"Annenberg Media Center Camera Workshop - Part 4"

Now, let's take a look at the recording process.
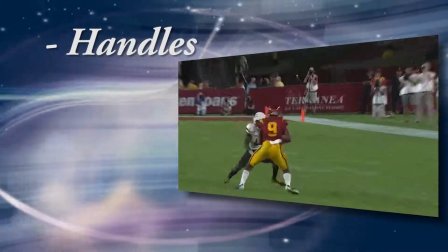In this section, we'll look at 3 fundamental recording disciplines: footage handles, overlaps, and shot motion. You may wonder how long you should keep the camera rolling for each shot. That's actually a really important question.
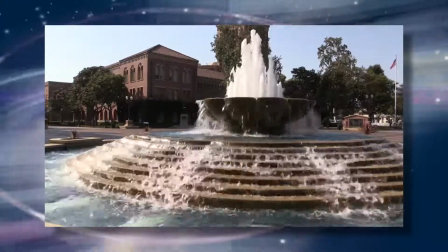You'll always want 10 seconds of pad at the beginning and end of each clip you shoot.
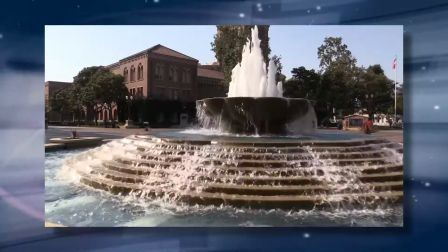That way you'll have plenty of footage to work with when you're editing.
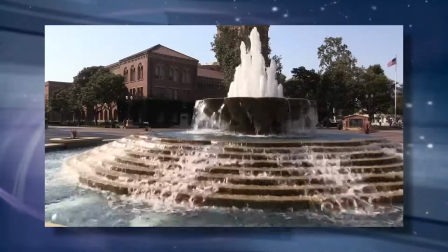Always shoot at least 30 seconds of clean video, even if you only plan on using a 3-second clip.
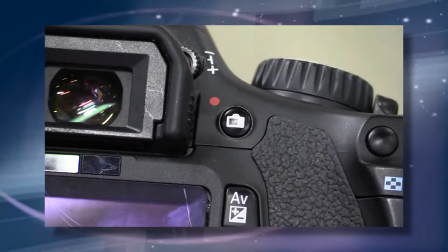DSLR cameras have a maximum clip length of 29 minutes, so you can't just press record on an hour-long news conference and forget it.
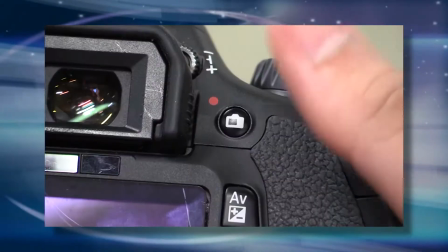If you're filming something longer than 29 minutes, you'll want to keep an eye on your camera so you can hit record again when that time is up. Motion shots like zooms and pans communicate the relationship between objects by shifting the viewer's focus from one area to another.
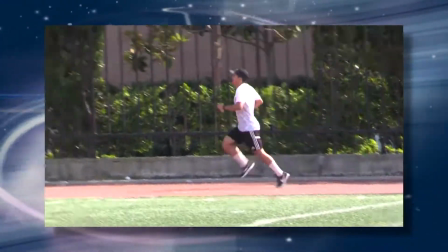They also work well when following a particular action, but if the camera is not perfectly smooth, then it just distracts the viewer.
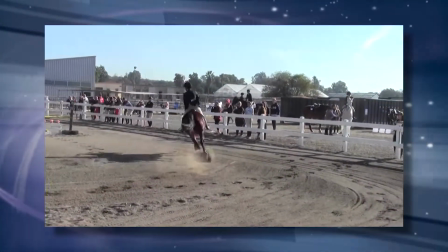Choosing a clear starting and ending point will help keep the movement smooth. And for every motion shot you record, shoot a backup still shot too.
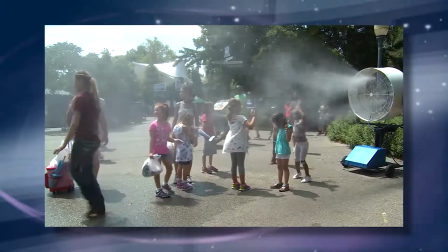That way you still have an alternative shot if you need it. Now for a few more important tips.
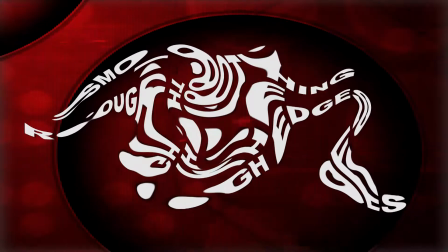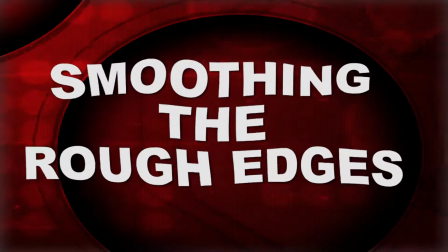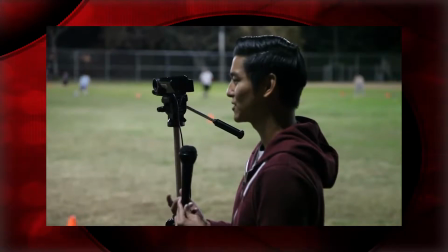For both man on the street and formal interviews, stay close to the camera lens.
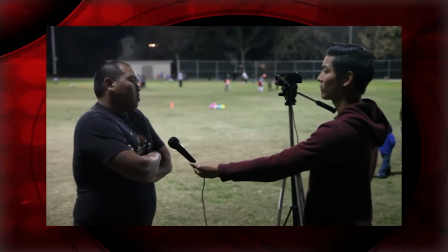That way, as the subject is facing you, they will be looking slightly off camera instead of giving you an unsightly profile shot.
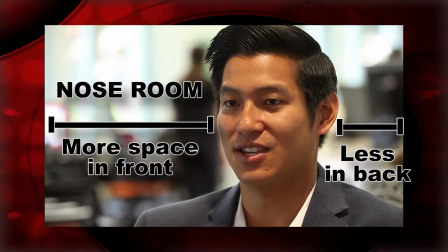Always leave a little extra nose room in the direction a person is facing and minimize the space behind them.
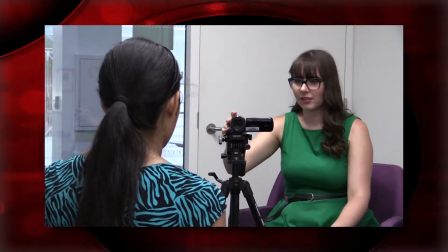When shooting over-the-shoulder shots, remember the rule of thirds in that photography begins with the feet.
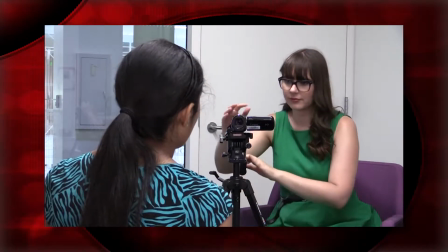By moving the camera, you achieve the 2/3 to 1/3 ratio. Use different size shots throughout an interview to create a visual rhythm.
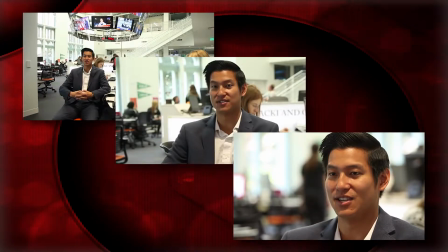Remember, close-ups create a more intimate feel.
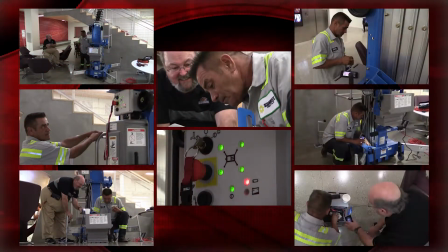When shooting B-roll, capture different perspectives of each image to create a visual rhythm in editing, instead of a single lengthy shot. And finally, one of the most important rules of filming, and one that's often difficult for students to grasp: crossing the axis.
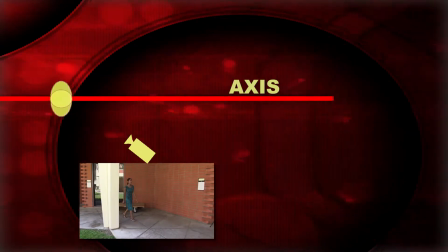The axis is an imaginary line that fixes the position of the camera in relation to the subjects and creates spatial continuity.
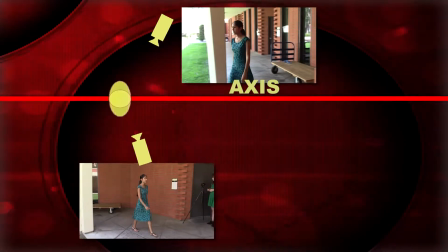When shooting movement, be careful not to cross the axis or the subject will appear to move in opposite directions.
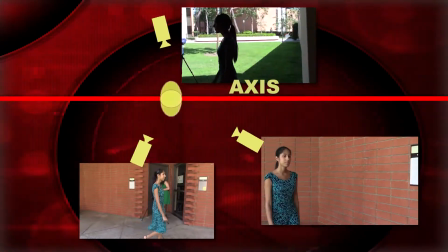By not crossing the axis, you can move the camera freely for alternate shots and keep the motion in the same direction.
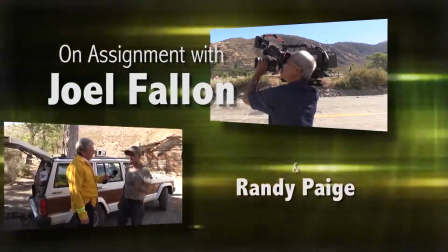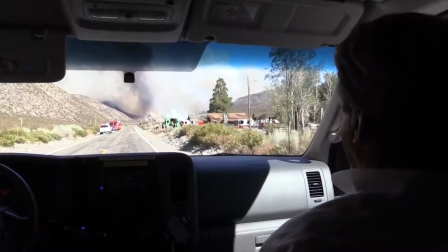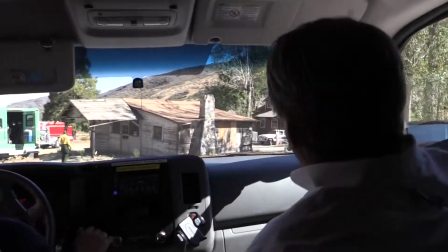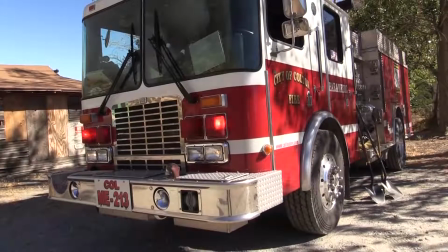That cabin was built by Wyatt Earp's family. This property has huge historical significance.
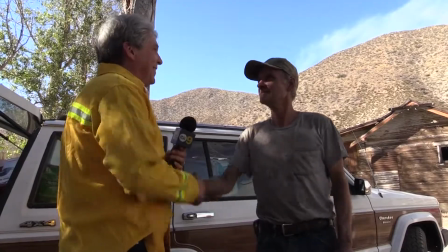Oh yeah!
When you're using a tripod, let go of the tripod once you're rolling. I always got the shakes.
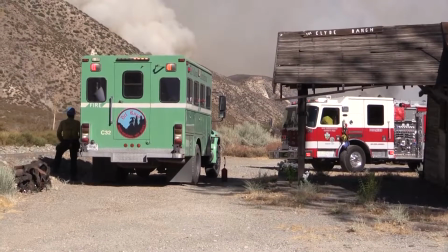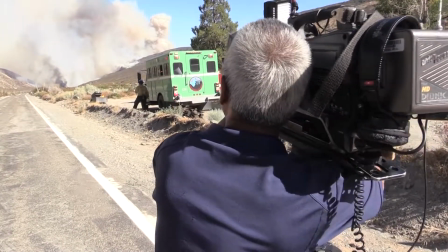First of all, you have to be really sensitive to what people are going through and not be intrusive, and be really clear about the fact that you really appreciate it, that we'll just take a moment to share what their thoughts are. You also sometimes have to ask really obvious questions because you often don't get obvious answers, like what's going through your mind as you look at this smoke. Now in this case, he was a very matter-of-fact guy, and he just said, this has been my whole life for 20 years, you know, and but you sometimes have to take a risk and ask those kinds of questions to see what they want to tell you. Also, now that we know that this is a real historic place, it also adds another whole dimension to the story, that not only are we losing a home, this man's home for 20 years, we're also losing an important piece of history.